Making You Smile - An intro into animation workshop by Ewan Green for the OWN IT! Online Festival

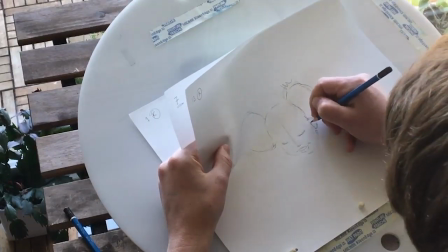754s
And a lot of our friends weren't being paid at all, and the company ended up going under.
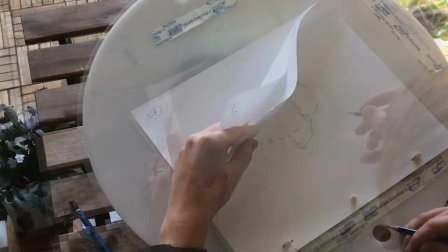763s
That was a pretty tricky time.
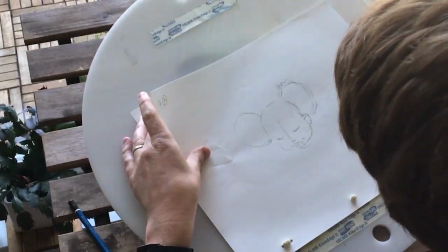769s
That's looking okay.
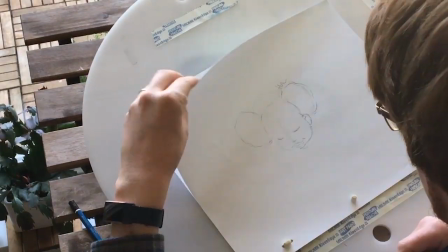774s
In the end, what we did, because we were kind of facing never seeing each other again,
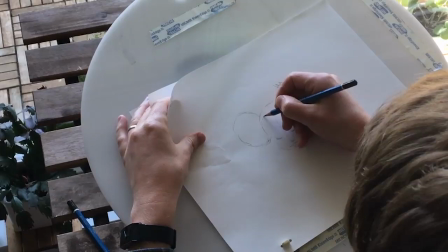781s
and we're both incredibly stubborn, and quite lucky,
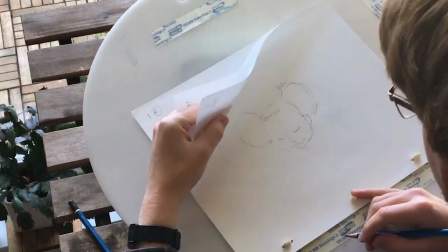787s
and one of the privileges which kind of stacked, because I was able to get free education,
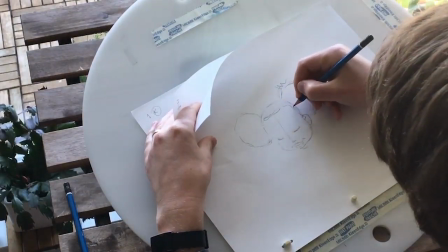794s
I had a degree which meant that I could consider teaching in South Korea, and the only
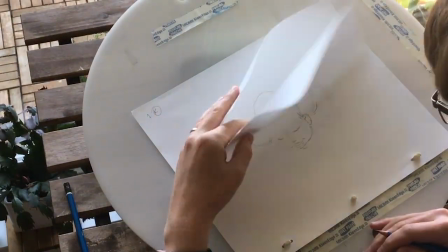802s
requirement for that is a degree in any subject at all.
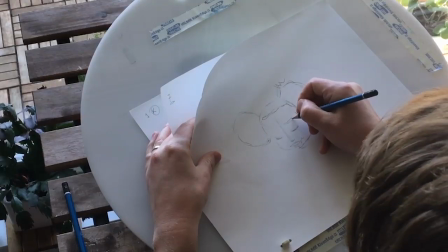807s
So Adrian and I discovered you could get a couple's visa to go study in Korea.
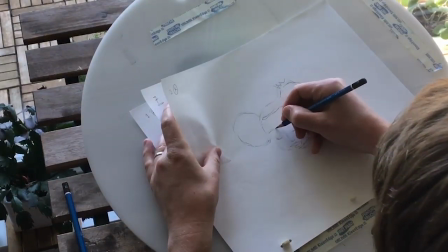815s
So we did that, and luck upon luck, we ended up in a really beautiful place called Jeju-do,
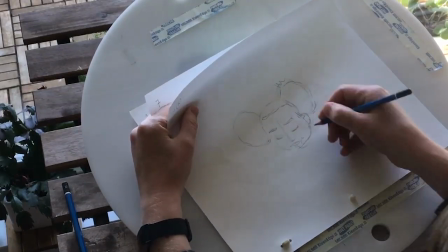821s
about halfway between Korea and Japan.
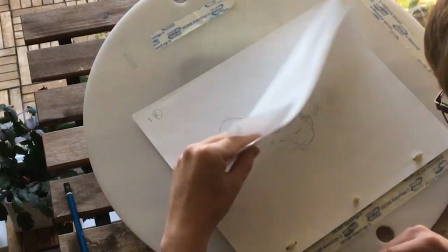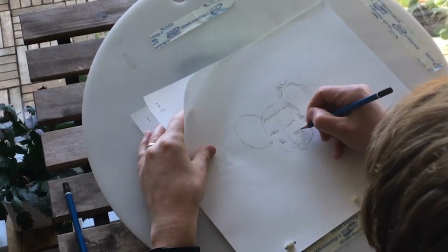830s
So I just noticed her eyes are a bit high up there. If she's looking down, we should be able to see more of her forehead.
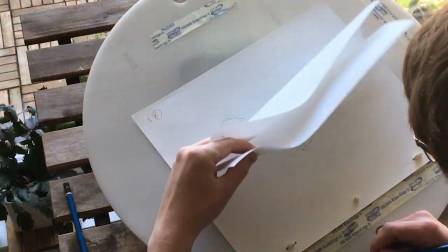839s
Which is going to bring her eyes and her eyebrows down a little bit.
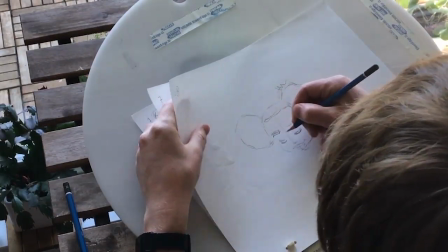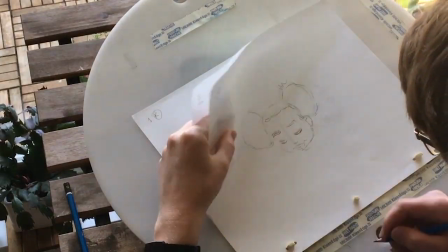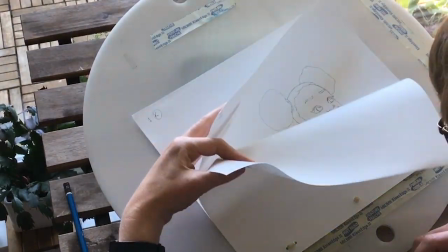854s
So as well as making sure that things move okay, you can kind of get by flicking things.
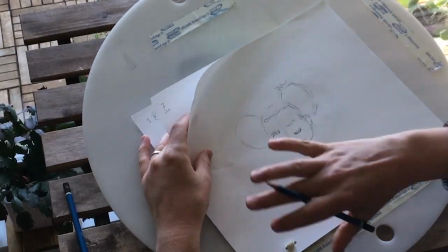864s
Everything should move in an arc. Generally, if you were to slow any movement down, things don't move in straight lines.
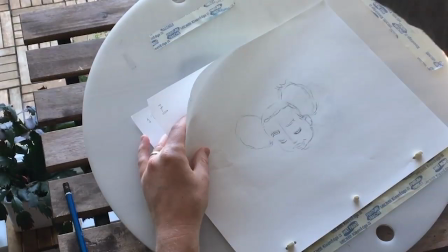872s
They make arcs of progress across space.
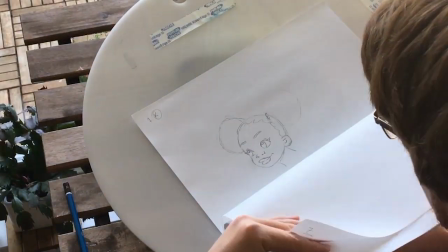875s
So if I was to draw a line of the arc of her nose, say,
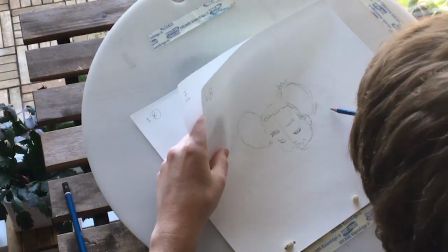883s
I might start here and end here, and then I would make a curve like this.
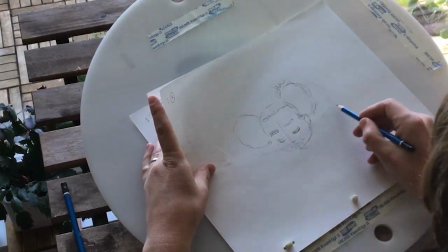894s
It wouldn't be straight across in any case,
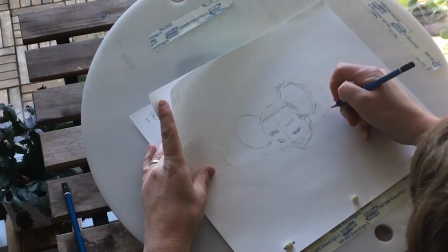897s
and it's good when you're making in-between drawings to make sure that you're making a curve and not making a beeline to the next key.
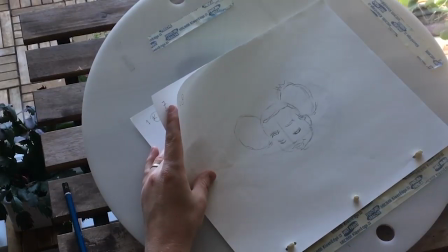906s
It just looks wrong. I think even if a robot were to move, if it was an android, it would move in curves too.
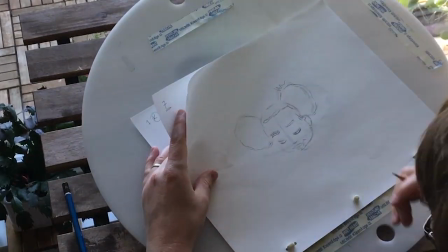914s
It's just kind of how nature's set up.
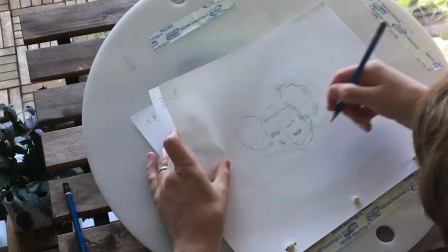918s
So yeah, the other things are these points, say the nose or the tip of the ear.
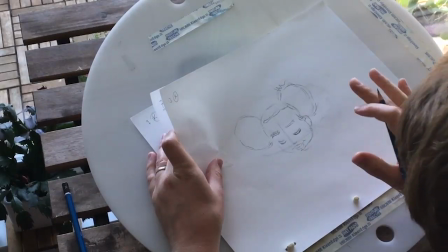926s
Everything has to move in a curve. This is sort of something you can do in the second pass.
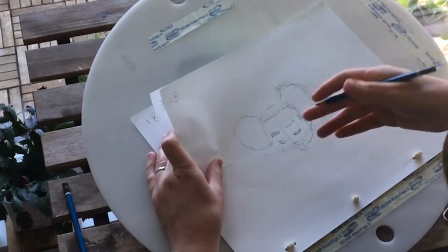931s
But the other thing that's important is if you've got lines, say like the line on her neck,
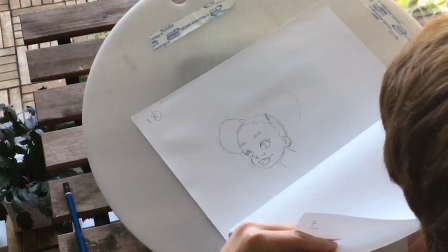937s
there's one here, and then that same line is over here.
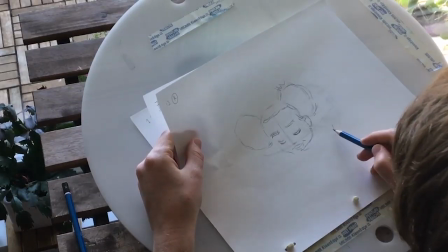943s
So if I'm doing a breakdown, I want it to not
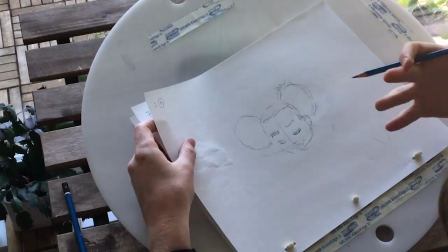949s
do this, because when I play it back, when I roll the paper, it'll flicker all over the place.
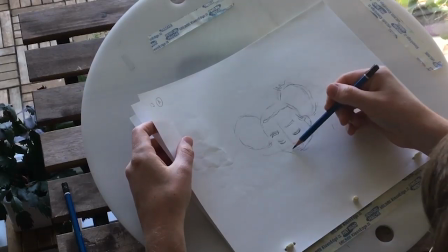956s
I need it to move in a consistent way, so I'm going to pick a decent halfway point between these two.
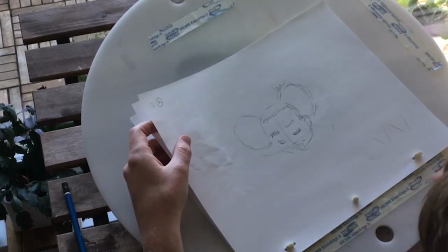964s
You don't exactly have to make it a perfect in between, because that's not very natural, but it needs to not make this shape when it's changing.
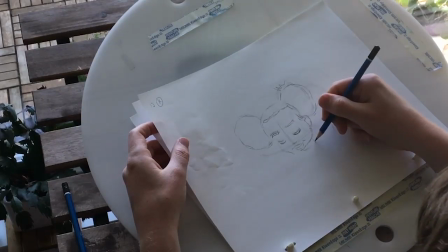973s
So I'm going to, between this one and this one, I'm going to put it here. Same thing with the other side of her neck.
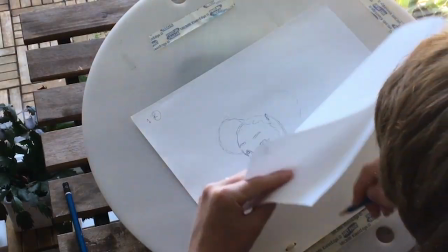982s
One is here, the other is here, so I'm going to put this here.
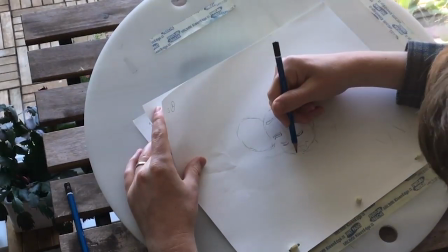986s
So now you've got this sort of, it looks like I've just scribbled all over the paper, so I'm just going to, for clarity, finish this line.
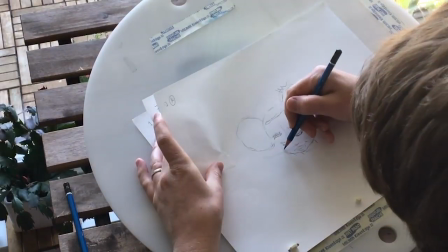997s
Okay, it's looking a bit better.